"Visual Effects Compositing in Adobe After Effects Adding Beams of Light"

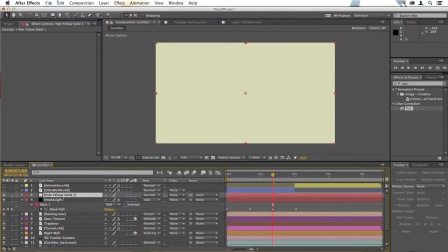Click OK. Drag this down below the ceiling layer. Change the blending mode to screen. Hit T, drag the opacity down.
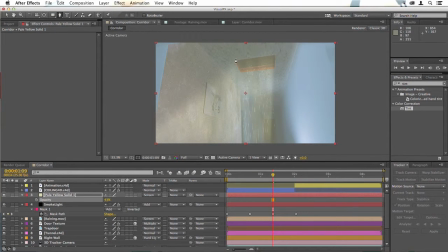And now we'll just draw a mask at this point over the black area of the trapdoor.
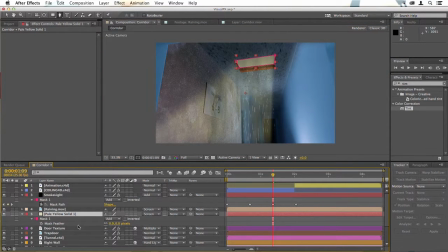Hit F and feather it. And then I'm going to switch on the metal bars just so you can see how this works.
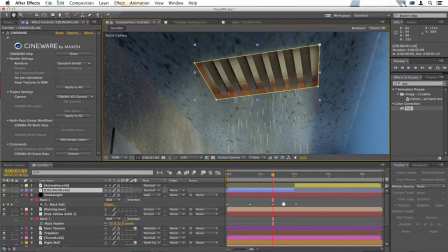And you can see that because this has sort of silhouetted them up there, that works really well.
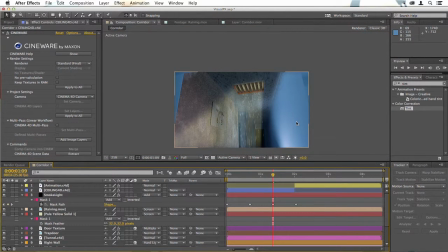It does feel as though there's a light source back there that's now shining through. So we'll rename our pale yellow solid backlight, hit M, keyframe its mask path, and you'll need to do that all the way through.
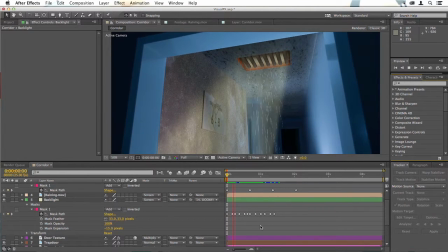In some shots, masking in this way would be absolutely fine, But if you look here, you can see that even though I've tried to mask fairly accurately there, the mask seems to be dancing around behind the grid.
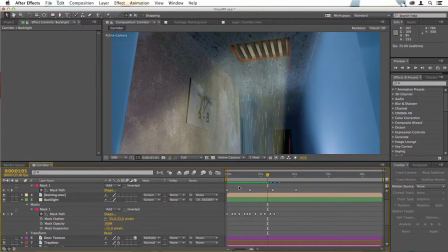And that's because there's so much handheld motion in here that it's very difficult to get an accurate mask on something so small.
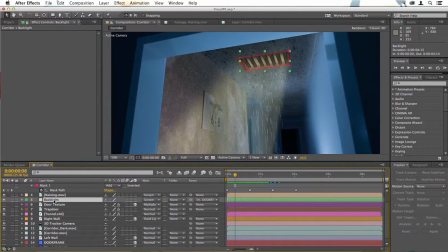So the solution to this is to get our backlight layer and drop it below the trapdoor here. Then go to the trapdoor, select the Luma Key filter, and drop that onto the trapdoor. With it set to key out darker, just turn the threshold up until you can see that light showing through.
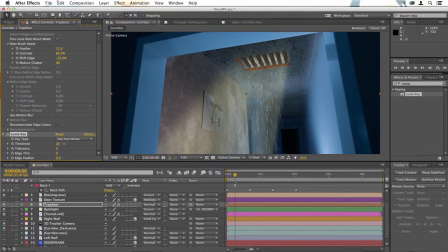You don't want to go so far that the whole trapdoor starts to disappear, so just very gently, I'm setting that to about 7, and then I'll feather the edges, and now we've got a really good look. You will still need to mask the backlight layer all the way through.
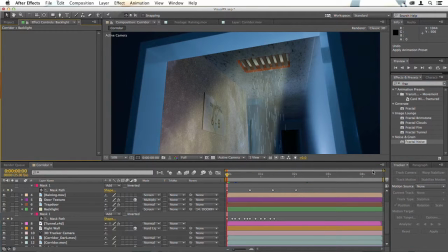Now the other thing that I sometimes like to do is add fractal noise to the backlight layer.
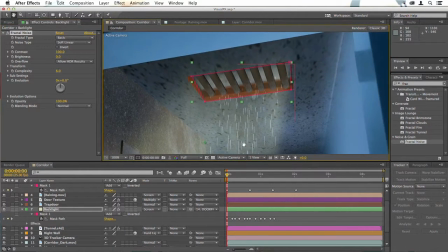So that takes its color away, the color that we created in the first place, but it gains color from the light that's in front of it.
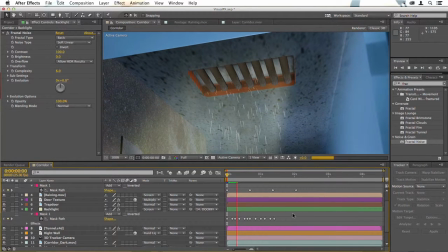That just adds a little more texture to that background, a little more depth. You don't have to do it this way, it's one way of doing it. An alternative is to leave the original backlight there and then add a duplicate layer that has the fractal noise and mix the two.
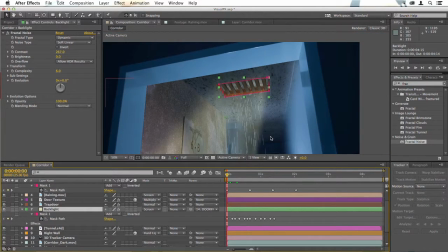But I'm quite happy with how that's looking, so I'll mask that completely and then move on to the next step.